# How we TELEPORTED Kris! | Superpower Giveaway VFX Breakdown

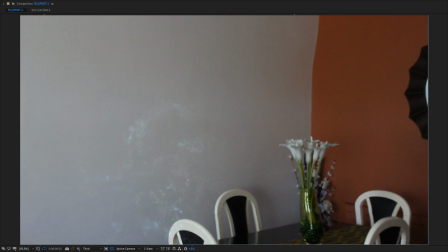So we start by having those shockwave sort of things we used at the end of the effect last time, almost as a precursor to him arriving. And we also have the warp effect on the background begin earlier, almost as if it's beginning to pull time in as again, a precursor to him actually then coming in. And then all of the rest is pretty similar.
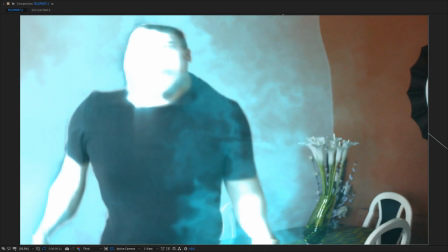We had this sort of glow and this distortion effect to him with that energy on the outside, and he comes back in.
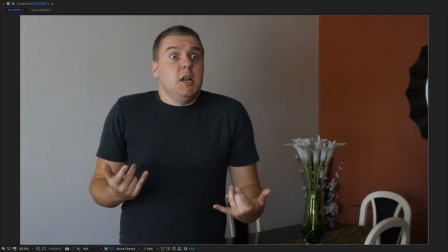So some of the things that made the other shots slightly more challenging was having the book thrown at him.
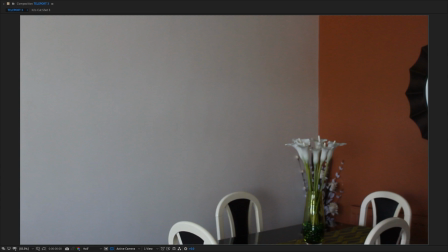This was pretty simple, actually. We basically took this separate shot of me throwing a book in.
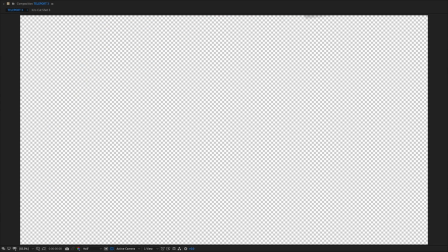We then cut the book out pretty badly, and look at that shadow there. It's awful. Looking back at that, I probably should have done a better of a job, but it works without, so turns out I didn't have to do a better job. And then obviously when we composite that into the final effect,
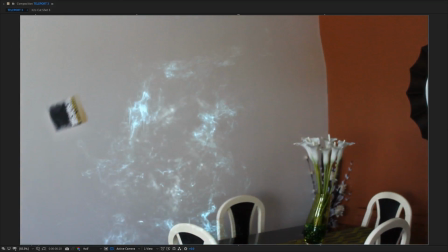it just goes through the distortedness. Hits the wall, and looks like we threw a book at him and he missed it. Well done, Kris.
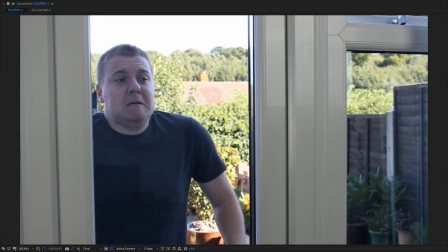Well done. So for the shot where he teleports outside, this is pretty much exactly the same, but obviously you can see there's stuff in front of him which obscures some of the effect.
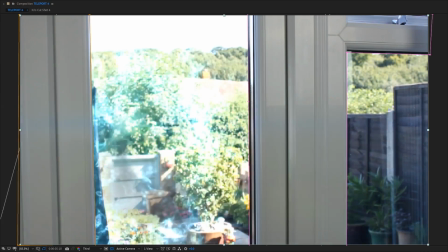So you can see the flare goes over everything, but we have the rest of sort of like the distortion and stuff happen behind this frame, which is very simple.
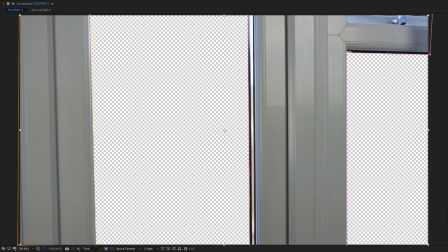We basically just cut the frame out separately and put that on top of everything, which now means he could be anywhere.
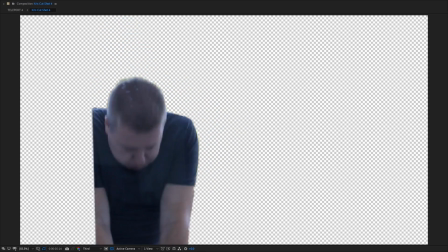On a side note, when he's cut out like this on his own, he kind of looks like he's really heavily moshing.
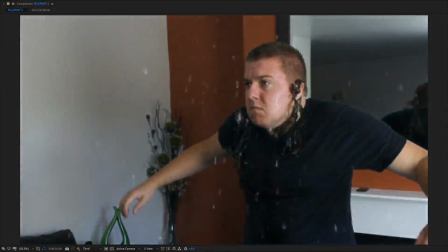This one of him coming back in from being in the sea, I think was what we were trying to get across, was probably one of the more involved ones.
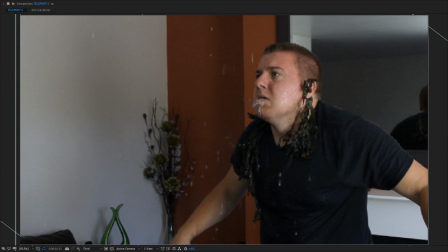There are two things that made this slightly different. Obviously, we have all the water effects, which are on their own just look like that, just from a little water pack I had.
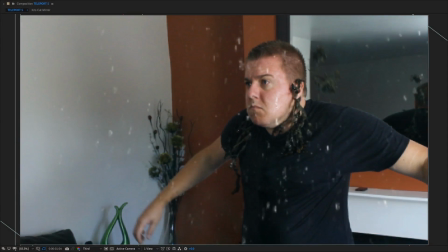Nothing exciting. And surprisingly, despite him actually being in this shot completely drenched, he doesn't look that wet.
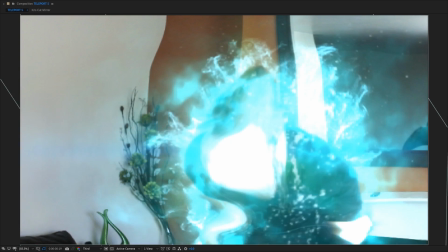He just almost kind of look sweaty. Well, obviously spits water out, which helps sell it. But he doesn't actually look that wet.
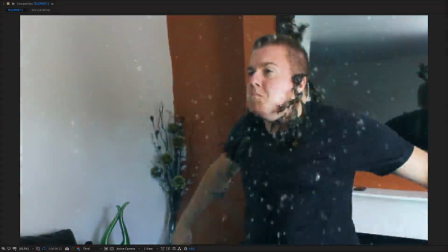So I think adding these water things helps sell the fact that he was meant to be under the sea.
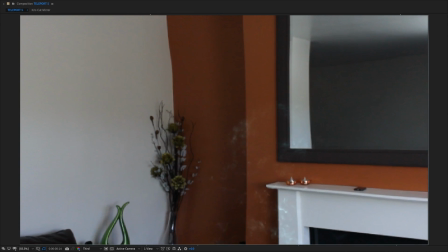And then the other thing, which made it slightly tricky, is that we didn't realise at the time of shooting, obviously he can be seen in the mirror.
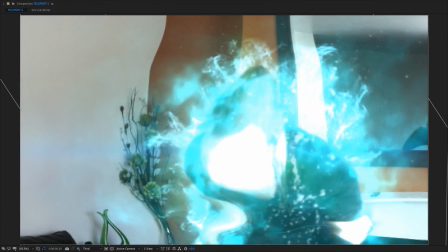So we had to basically do the effect twice. It's the exact same effect, but we just had to cut him out in the mirror as well, and also have him come in, which made that slightly more annoying.
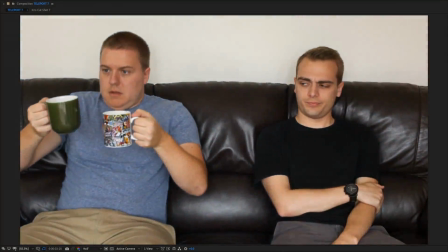And the final time we did this, we had obviously two of us in the shot, which makes things slightly more complicated, and obviously we interact with each other as well.
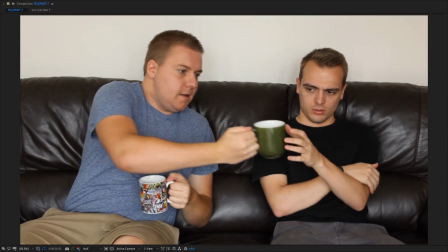So how did we possibly achieve it? Where was he before? Did he actually teleport in?
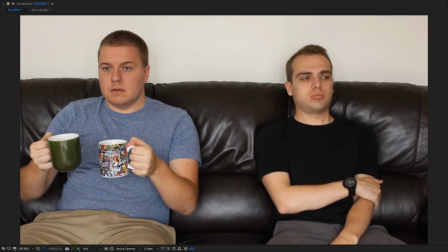No, obviously he didn't. So the original shot is just this. Kris is actually sitting there. He waits. He does his amazing acting of coming back into shot and hands me the tea. We then recorded a separate shot of me sitting down without Kris there,
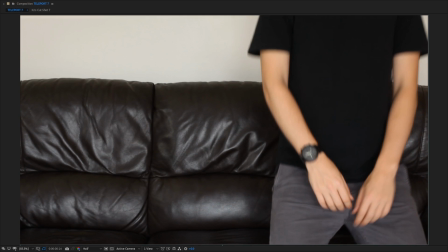because when I then sit down in the final one, you can see that the sofa on the left-hand side also has to move,
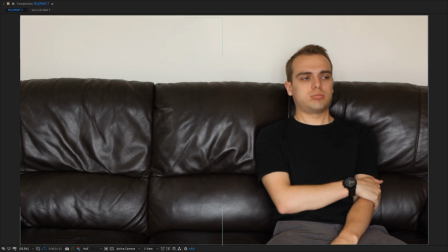but Kris is obviously sitting there. So we used half of this instead and just timed it to the same time of me sitting down,
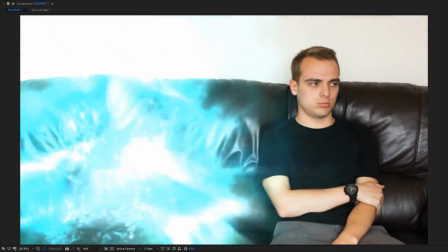and then added the same effect in of Kris coming in, and then he can hand me the tea. Easy.
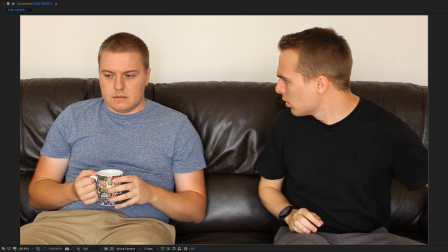The stuff with Kris being frozen was relatively simple. Kris wasn't able to act like super still, as can be seen in this example.
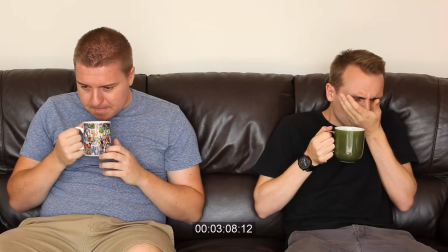Mate, that's really hot.
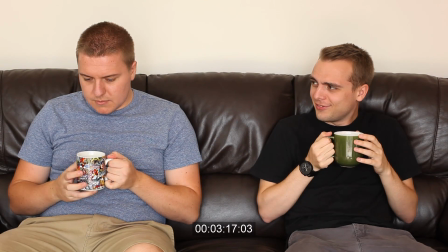Kris? What are you moving for? You're meant to be paused in time, my friend.
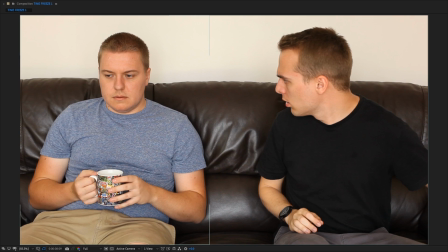I was holding my tea pad.
So we needed a bit of help from some VFX. So in this shot, we basically just cut Kris out separately and added a frame hold on him.
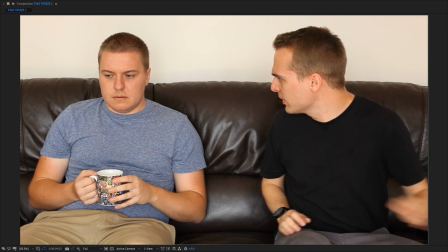Then obviously, when I interact with him, oh no, my hand goes behind him.
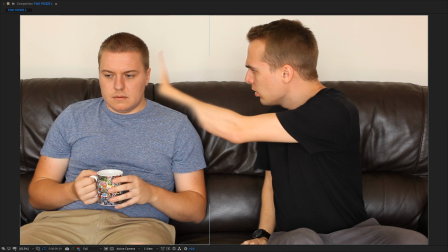That's unfortunate. So then we had to cut the hand out to go over the top, which obviously you can see quite a lot of him.
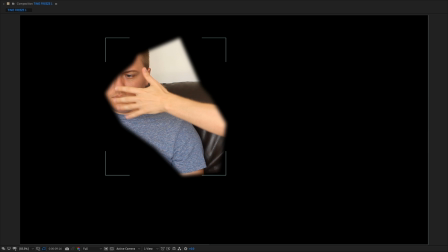But luckily, because he was pretty good at staying still, fair play to him, you can see that underneath him, he was pretty much in the same position.
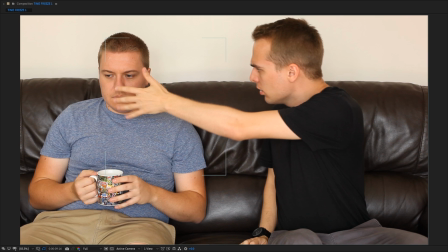Because I basically used the frame hold as close to my hand being over his face as possible.
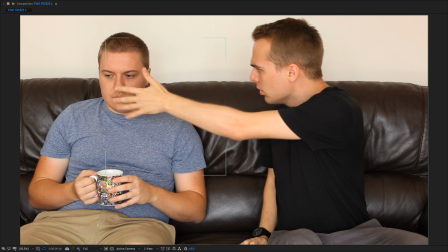But we needed to have a lot more of my hand being used because, as you can see, there's a bit of shadow cast onto his face and body, which looked weird if we just cut my hand out instead.
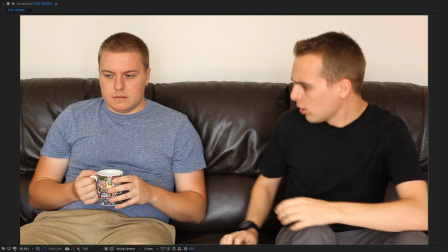There are some other bits, like when I begin to get up, you can see the shadow on the left arm there.
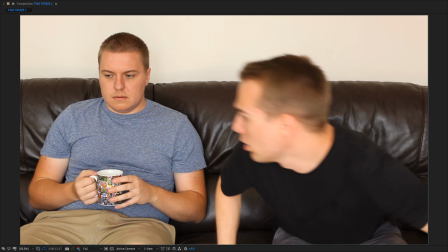Not sure you would have noticed without it, but it just helps sell the effect a bit more.
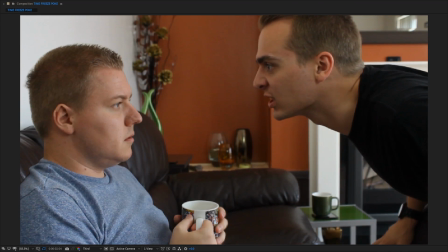The poke effect was slightly more involved, because obviously I interact with him a bit more directly.
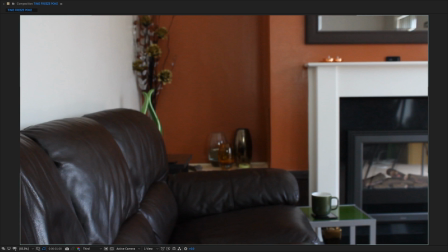So obviously we just sort of roughly cut Kris out. We then had a plate shot, obviously without anyone in it, which we just took part of,
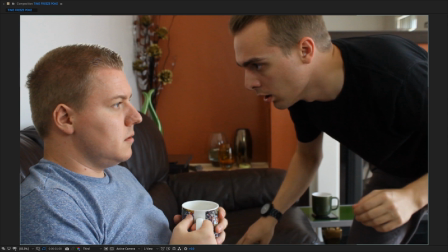put Kris back on the top, put me there, and then as my hand then comes over the top,
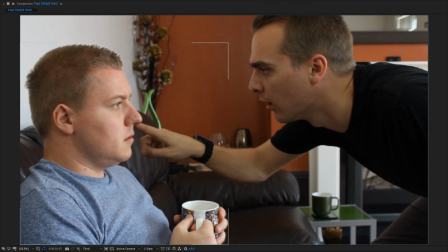obviously it gets lost. So we had to cut my hand out and then put that behind Kris, because obviously Kris's face is actually there. And then when I poke him, it's simply a case of puppeting his face back a little bit.
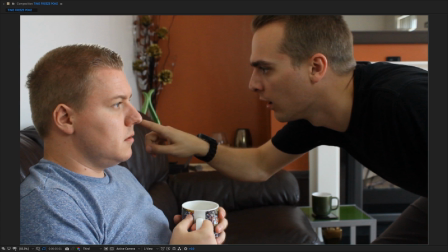It doesn't look particularly realistic. It looks very much like he's being puppeted, but it just helps show there's some interaction with the object.
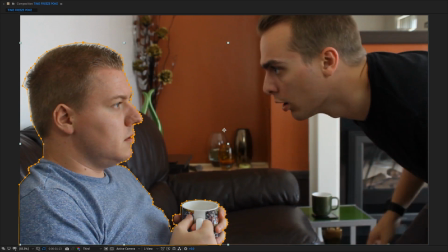And of course, we also had to add some shadow onto his face. You can see it just slightly darkens there as I get up and come over him.
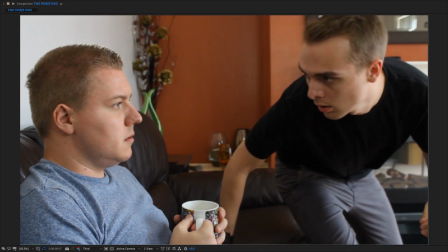I think you can tell it's fake once you know, but it just helps sell the effect a bit more because in real life, when I actually did it, quite a lot of shadow was cast onto his face.
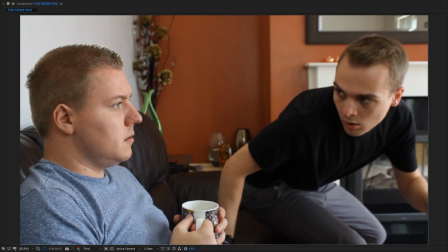We know that there's quite a lot of light coming in from that right-hand side.
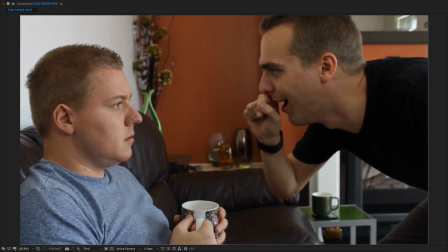So if I step in front of him, I'm obviously going to cast a lot of shadow, and then as I leave, the shadow also kind of leaves.
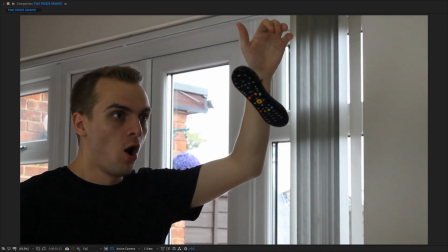So this remote one was one that looks very simple, but actually ended up being a bit more of a nightmare than we wanted it to be.
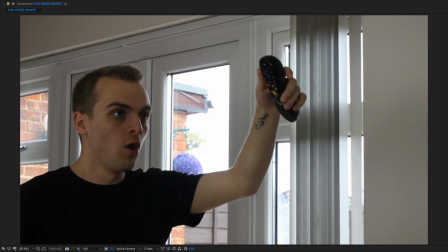Mainly because when I dropped the remote, I wasn't kind of aware that from the angle of the camera, it drops directly over my arm.
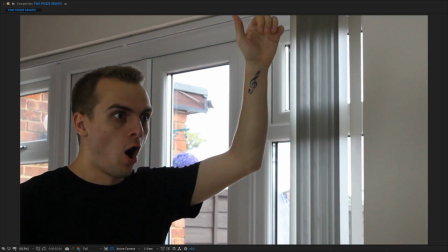This is obviously the original effect. I drop it and just continue to stare where it should have been.
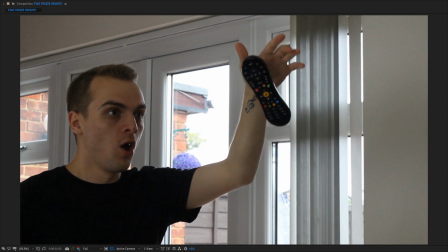But obviously we have to get rid of this remote but it covers my arm the entire way down.
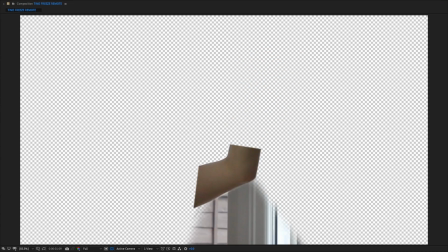So I had to basically go through and frame by frame recreate my arm and the wall behind it through previous other frames,
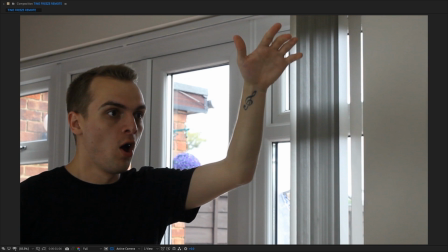just recreating my arm to cover the fact that when the remote does drop, the remote effectively then disappears. So obviously the remote is originally there, and then we have to take it out, and then we added just the remote frozen in time afterwards.
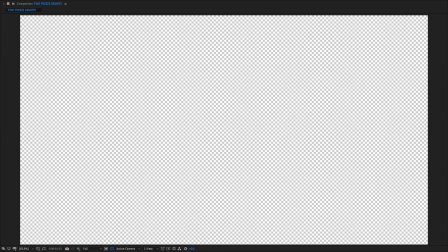For the remote being held, we added this sort of bit of delay to it being frozen, because without it, it just kind of looked really weird.
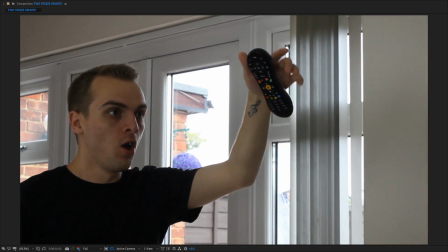If I just let go of it and it stops, that looks unnatural.
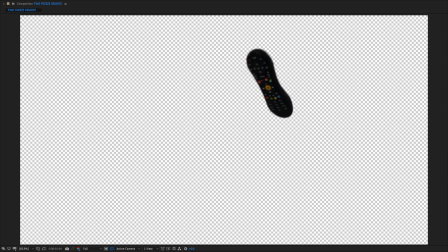I guess that's the wrong word, because stopping stuff in time isn't exactly natural.
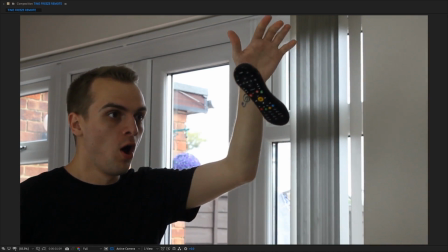But giving it a bit of delay before it almost learns that it stopped in time helped sell the effect a bit more.
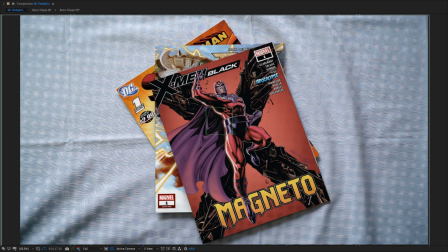So here's one effect we hoped you didn't even notice was an effect. It is the comic books. These are fake. So this being thrown down here, and all of the comics you see throughout are not actually real.
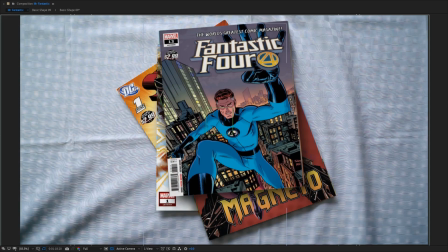We don't own any of these comics. Some of these comics don't even exist. I created the covers for some of these. Well, not from scratch. I took some artwork and stuff. I basically stole some stuff off people. But then, yeah, it's actually some Simpsons comics.
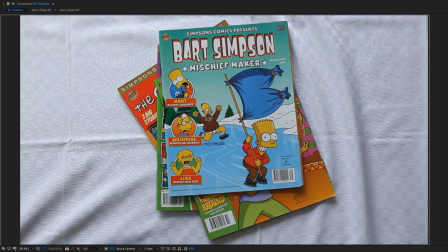Whee! Because for some reason, Kris owns a weird amount of Simpsons comics, and that's the only thing we had available. But we needed a reference for what it would look like to have these things all thrown down there, where the shadows go, how the other comics underneath it would react to having something thrown onto it.
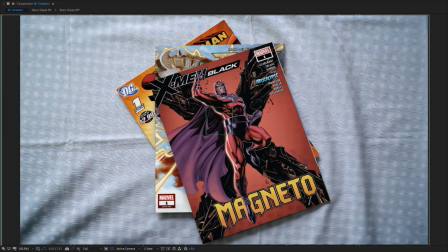And then we painstakingly, because this took a very long time, went through and tracked a cover to it,
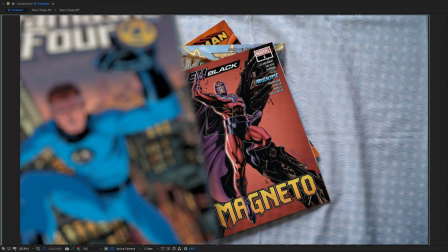added some blur, obviously to make it feel real.
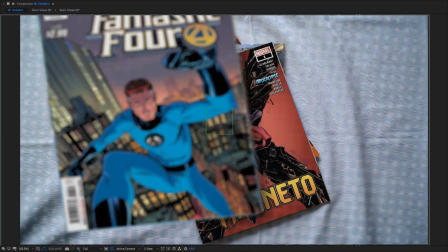One of the more tricky bits is obviously as it does hit the table,
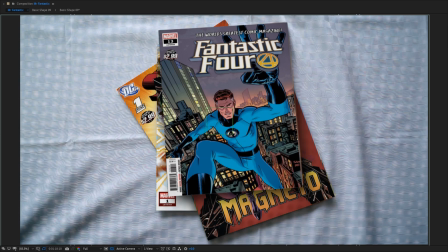the rest of the comics underneath move, and so we then also had to track the ones we had already even tracked in the previous shots to this. It's one of those shots that actually the more you look at, the more it looks quite fake. The edges to all of these comics is incredibly hard.
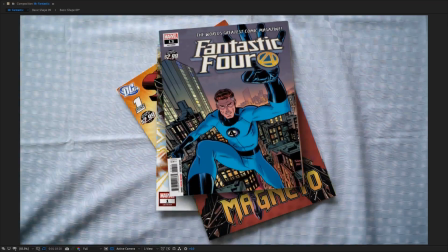It doesn't look real at all, but in the short amount of time you see it, you have no reason to believe it's fake, and it does the job.
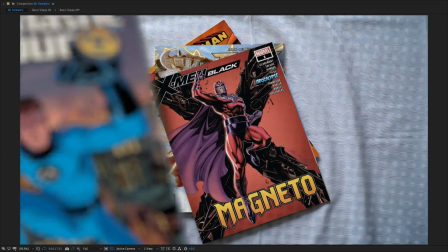So go me. Kris is adamant this effect wouldn't work, so that's why I'm really happy this one actually did come out, because it makes him seem like an idiot.
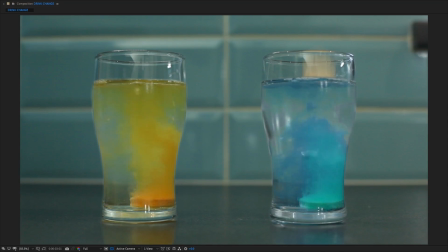So another subtle effect for you here, quite underwhelming one to end on, to be honest.